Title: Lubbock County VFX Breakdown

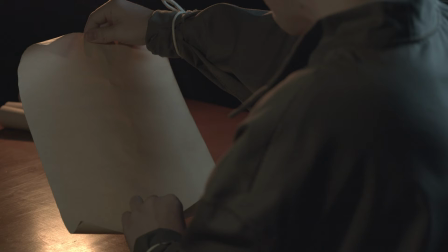I used the Red Giant Spot Clone tracker to remove those.
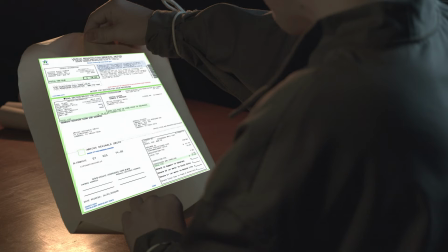And then I used Kingpin tracker to place the document on there. And as you can see, it doesn't look right. Also, his finger kind of obscures, or his finger should obscure it.
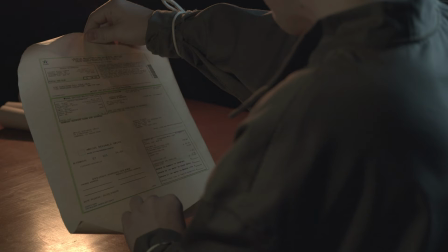So the next step was just changing the blending mode and coloring it just a little bit so that it looks like it belongs on the paper, and then used the Kingpin tracker to actually attach that.
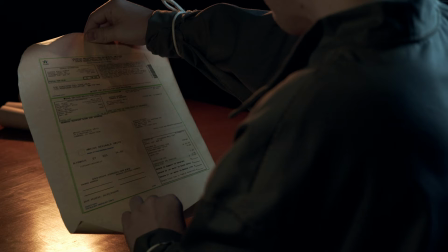And then again, we have our color balance to just unify the colors a little bit more.
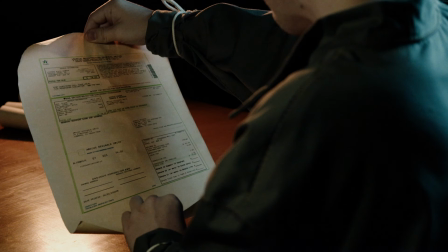And then we added our Magic Bullet film to give it, I really wanted this to have an older feel to it, so I opted for film, and I think I used some of the
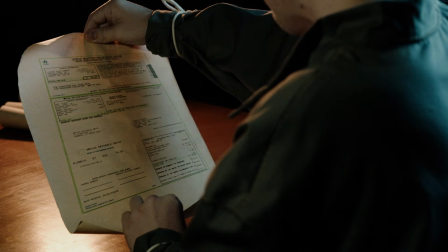Prolostia settings for this, and that added noise, just kind of gave it an old, for me, it felt more like something out of the 90s as opposed to something current.
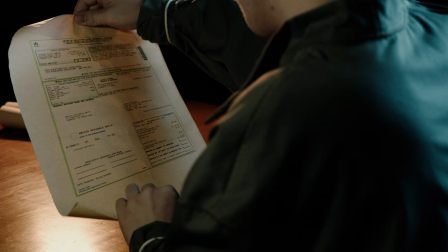But you can kind of see here how the
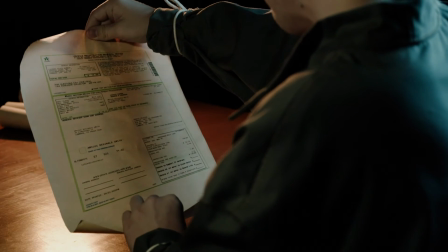document stays attached even though he's shaking the parchment, and Kingpin tracker made that way possible.
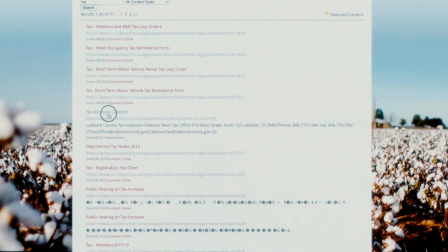So next we're going to move on, because this shot is pretty much the same as this shot.
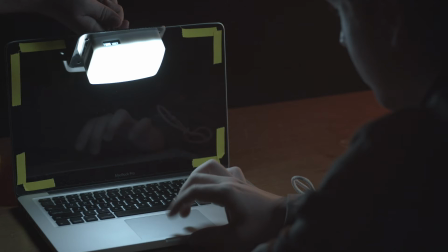So moving on to the next shot, if you weren't aware, every medieval peasant was assigned an iMac back in those days. And so
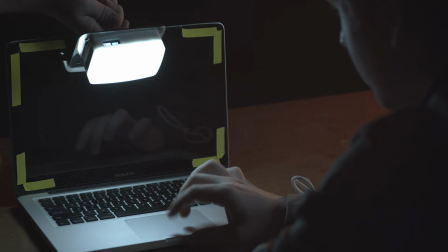one of the problems we had was this iMac, we didn't have a power supply for it since we were just using it as a prop. And so what we ended up doing was we had,
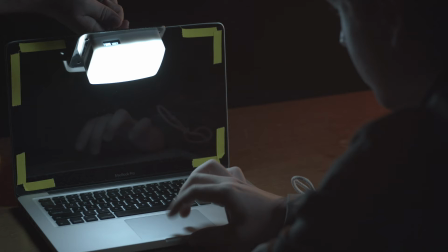since we had no power, we had no screen to light his face, light the keyboard, and so Jacob's holding an Aperture NC set to 6500 right here over the screen. And you can see the yellow tape surrounding the edges of that.
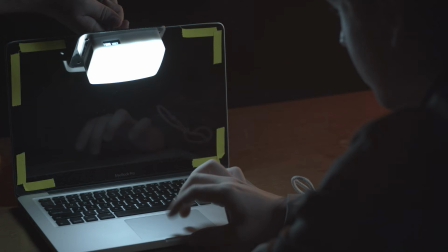So basically, we shot a different shot of this without the light in there, and the light kind of edged the rim of the laptop a little bit.
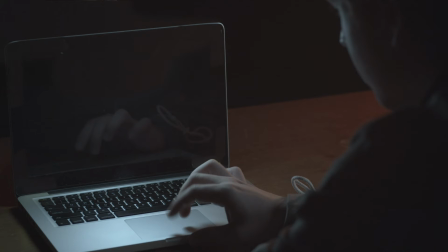So once I go into that shot, you can see where the tape was painted out. We removed the Mac label and Jacob's hand was taken out. And so that was an interesting challenge.
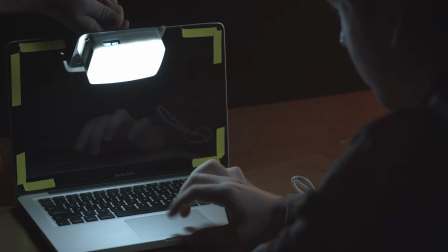Also, if you look at the left-hand side of the screen, or maybe you can't see it, but there was yeah, you can kind of see it there a little bit, but there was a roll of tape that accidentally got left on the table,
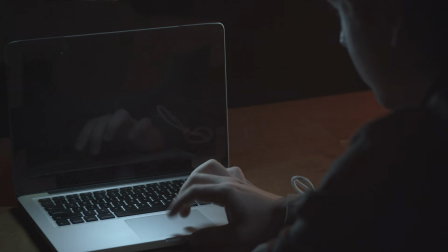and so that was also taken out. And so that's our shot with all of the extra elements removed or photoshopped out, if you will.
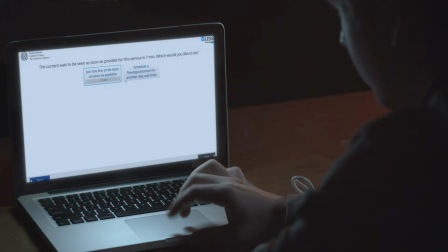And then we added the screen. I used Red Giant's Kingpin Tracker for that, and also used the RotoBrush 2.0 to cut out around his hand, because his hand does kind of cross over the screen a little bit at some point.
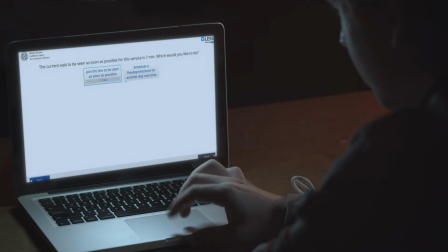And then,
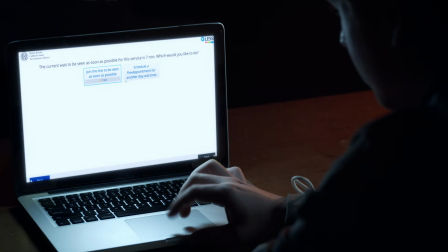composited all that in with Super Comp and gave it a little bit of a glow, kind of tinted the screen blue.
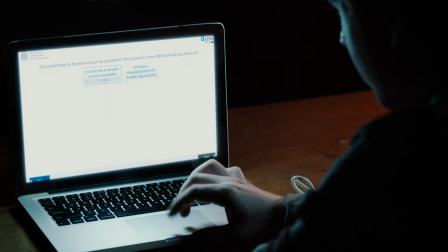And then again, we added film, the Red Giant film overlay, or actually it's a generator, but that just kind of, that was the rug that really tied the room together. So let's look at our next shot,
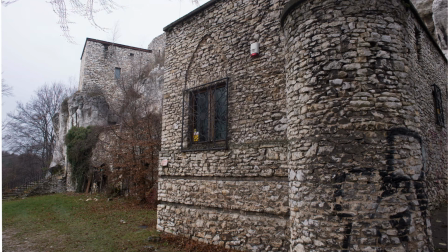which this was actually the first thing I did on this whole ad. Was I composited this.
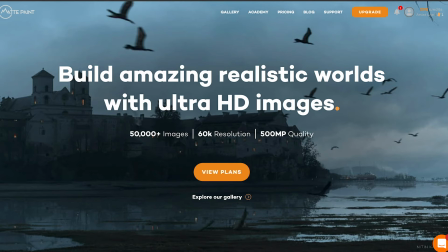This was our stock photo from mattpaint.com, excuse me.
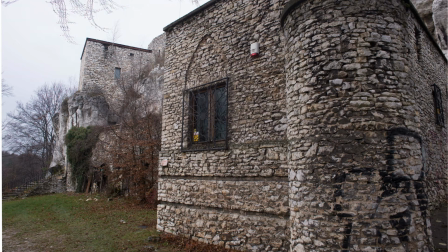And as you can tell, they didn't have a lot of smoke detectors or alarms or bars on their windows back in the medieval times, and nor did they have drainage pipes like you can see over by the stairs on the left,
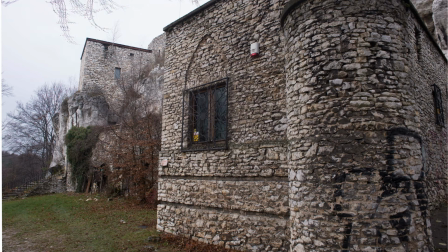and then graffiti. This graffiti wasn't medieval enough for me, so I went into Photoshop, painted all that out, took the bars off the windows, and took the tree out of the top because there's some really weird,
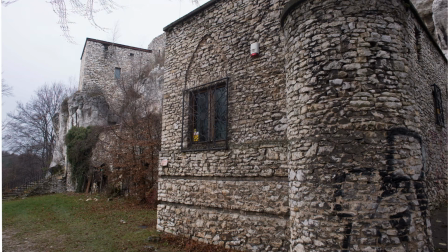I'm not sure what's going on with the tree there, but it looks like it's all kind of in triplicate, but Photoshopped everything out that didn't belong.
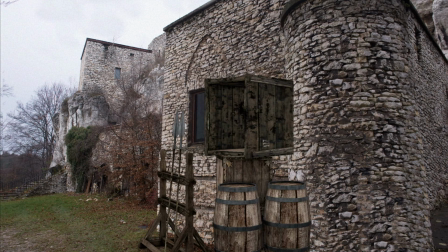And from there, we added these 3D elements. So I believe all these came from Sketchfab, including the pigeon, which there's our pigeon right there.
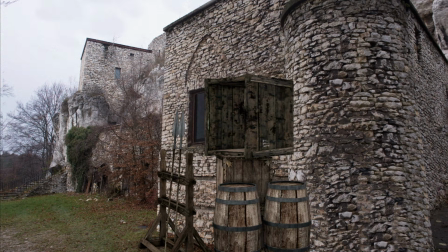And I used Real Smart Motion Blur. Had to do that since this was an OBJ sequence. And then from there, there's the motion blur, really added onto the pigeon a little more so he looks natural,
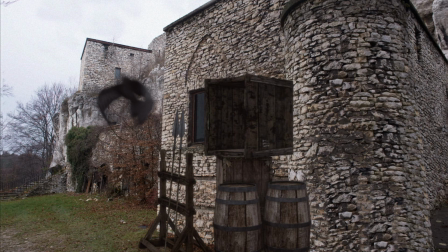and all this stuff was kind of colored to match the background, the 3D elements were. And then our 2D elements, added this iPigeon sign there on the box,
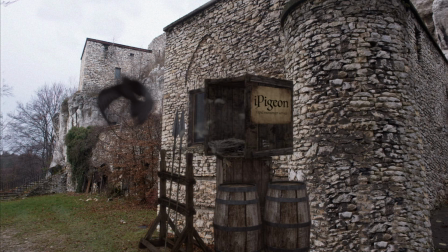and added a nest in there because, what pigeon wouldn't want to live in a box without a nest? And then added these feathers also flying out to kind of give the illusion that he was really in there.
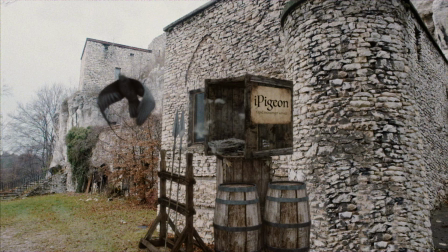And then we have our final look, just kind of brightened everything up, brought the exposure up, and again used film for this, and added a little bit of jitter to the boxes when the pigeon takes off,
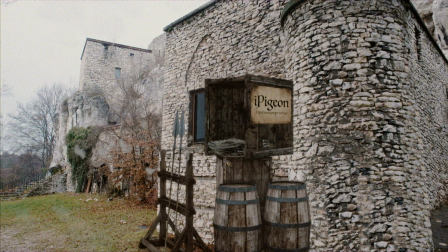which you can kind of see when he takes off and all the feathers flying out, which was fun stuff.
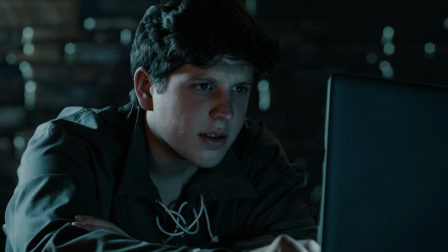And then we have Amicus back at his computer, which we already got.
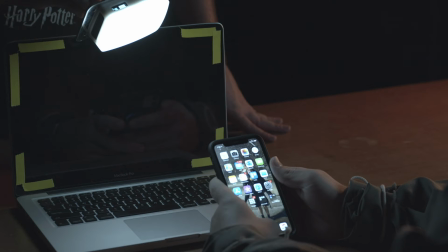And then this shot, it's very similar to the last one, but I wanted to cover this because we do have the phone in here, which the screen had to be replaced. So again, we had Jacob in there, and this time his hand is on the table,
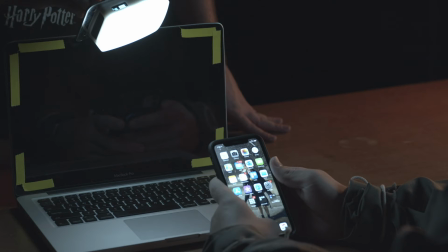which was, that was a lot of fun to manipulate out, but wasn't a big deal.
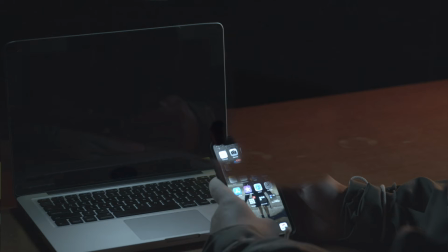So we painted all that out, painted the tape off, and you can kind of see where a little bit of the phone screen was actually taken out, as well as Amicus's hand, so I could cleanly paint out that tabletop.
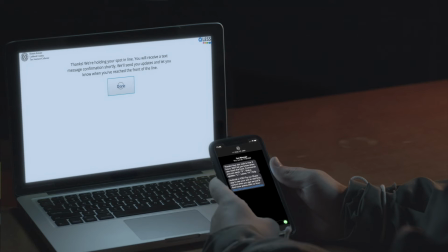And then we added the screens back in, and so again, using Kingpin Tracker on both of these, the computer screen and the phone screen, I was able to actually take some of the
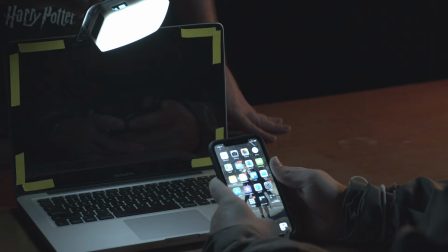elements using the icons on the screen of the phone and motion track this on,
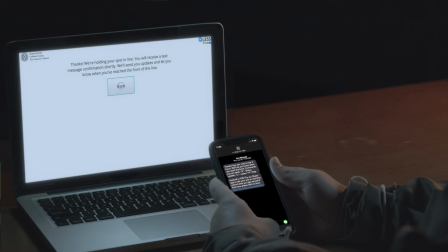and his hand was cut out with RotoBrush 2.0.
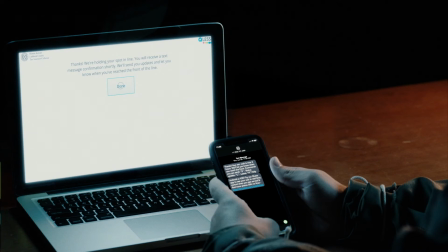And we have our color balance, and finally the final color of the shot,
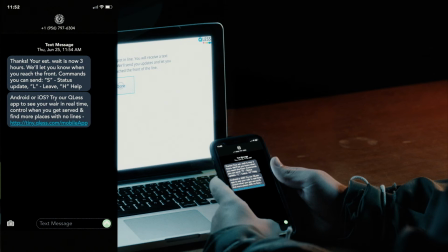and we just brought in a window that kind of pops up so you can see what he sees on his screen, and also these are almost verbatim the notifications you would get from the county's office whenever you sign up.
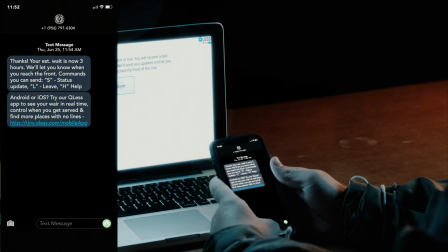So yeah, peasants and iPhones, who doesn't dig it?
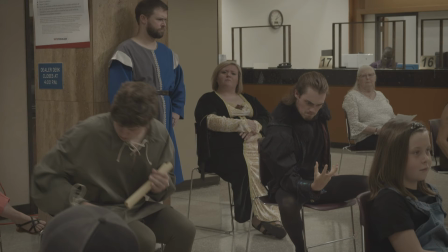So moving on, we're gonna go to this shot where Amicus enters.
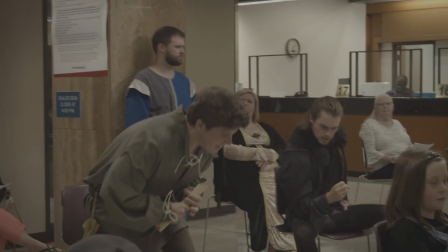This is the raw shot.